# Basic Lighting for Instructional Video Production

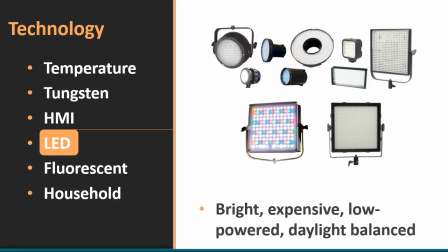247s
Their power requirements are very minimal as well, so they're great portable options. They can even run off batteries, as we've talked about before, and they can be daylight balanced and even programmed and customized with certain control pads.
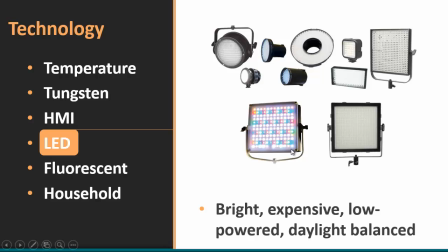261s
You can see here in this image right here, some of the units will have color LEDs mixed in with and allow you to customize it for your particular needs.
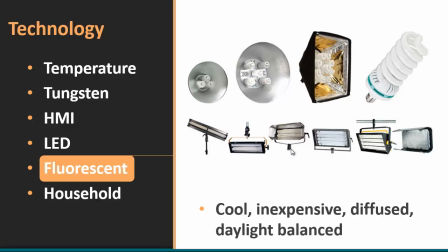270s
Fluorescent lights, this is probably the option that most of us have. These are incredibly cheap, relatively speaking. They don't put out much heat at all. The light is diffused. We'll talk about that in just a minute here. And the light can be daylight balanced.
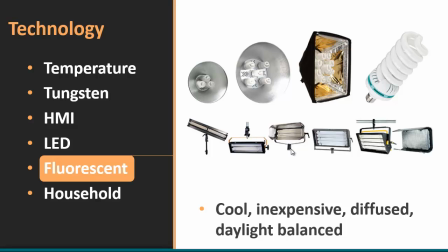285s
The older fluorescent institutional lighting is a lot more bluish gray in tone than the newer fluorescent lights, and many of you probably have these in your homes already.
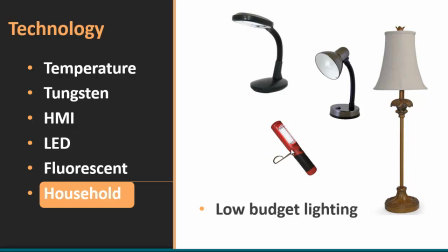296s
Speaking of homes, For most of us, for our instructional productions, household lighting is what we're going to end up using. For those of you who have desktop lamps, those make great spotlights and key lights. See the table lamp here with the shade here.
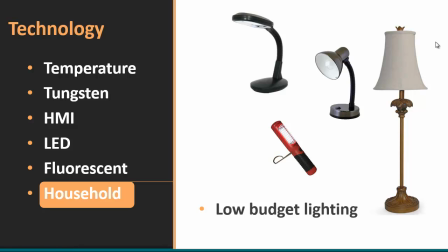314s
These shaded lamps here offer great diffused lighting especially for placing behind your subject, and we'll talk about that in just a moment here. For those of you who have garages with shop lights, these can be very, very useful as well, and we'll talk about how we can put these together here in just a moment.
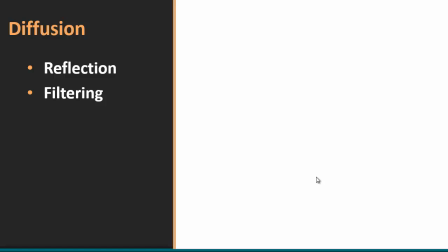332s
Let's talk about a principle of lighting that's absolutely essential to reducing shadows across the faces of your subjects, and that's the principle of diffusion. There are two techniques that most instructional video producers tend to use when they're designing their lighting strategies: reflection and filtering.
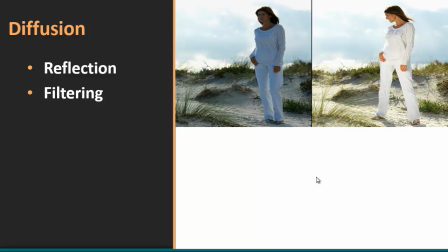350s
Here's what we're trying to avoid here, and this can work outdoor and indoor. In this outdoor sequence right here, you can see that we have a very bright background, and that creates its own set of problems with cameras that are auto exposed. We talked about that previously, but for lighting, this subject needs to be front lit.
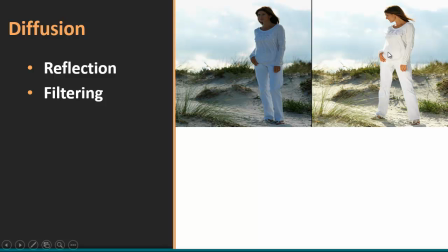369s
You can see how dark the shadows are in her face. You really can't see much. Contrast that with what we've done over here. All we did was simply take a reflector and bounce that light back at the subject, and suddenly she lights up in a much more appealing way.
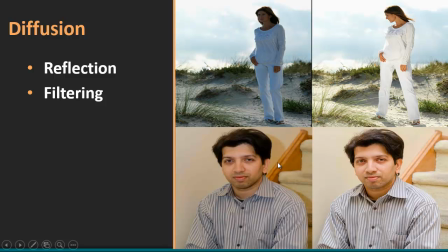383s
Indoor, same type of situation. Look at the harsh shadow you have behind here that I'm tracing with my mouse. There are a few shadows under the face as well, and it doesn't look like it's very front lit, and again, these shadows are so strong.
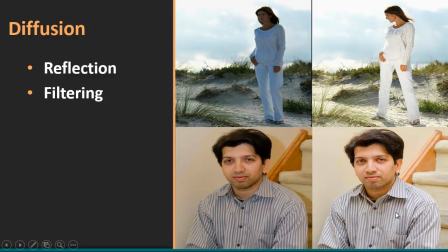398s
Contrast that with what we have here. He's sitting in the exact same spot, but we simply change the way we're throwing the light on him. The light has been diffused, and when that light is diffused, it doesn't create these harsh shadows.
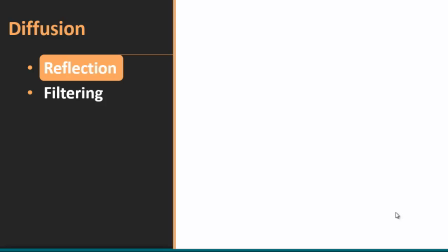411s
So both of these principles we're going to look at in more detail right now. Let's talk about reflection first.
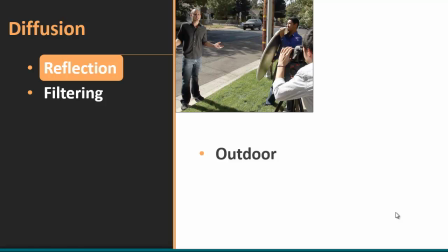415s
Here's a typical scenario for an outdoor reflection shoot. You've got backlighting. Look at the shadow here. That means the light is behind him. So the light is coming down, bouncing off his bald head here, very, very shiny. So you've got to get him front lit, especially if this camera, which looks like it's a low budget camera,
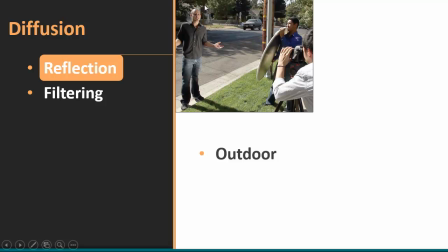433s
is trying to capture this image with all of this backlight, and hopefully there are enough trees back here to provide some sufficient contrast.
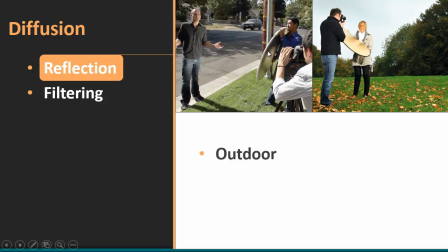441s
Nevertheless, this reflector here simply bounces the light off and lights him up in the front and makes it much easier to view. This next photo is a good example of how you can do this on a really low budget for tight shots. Notice that the subject here is actually holding the reflector,
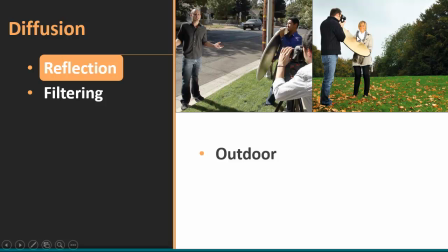460s
and in this case the shot is so tightly framed that this isn't going to obviously be viewable to the audience. So keep that in mind. If you're worried about only having yourself and your subject, you can both hold that reflector as needed. Just frame accordingly.
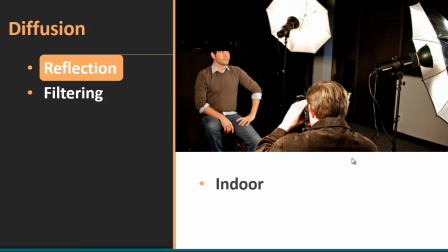480s
In indoor shots, we often use umbrella devices to bounce the light back on the subject. This is a great diffusion technique.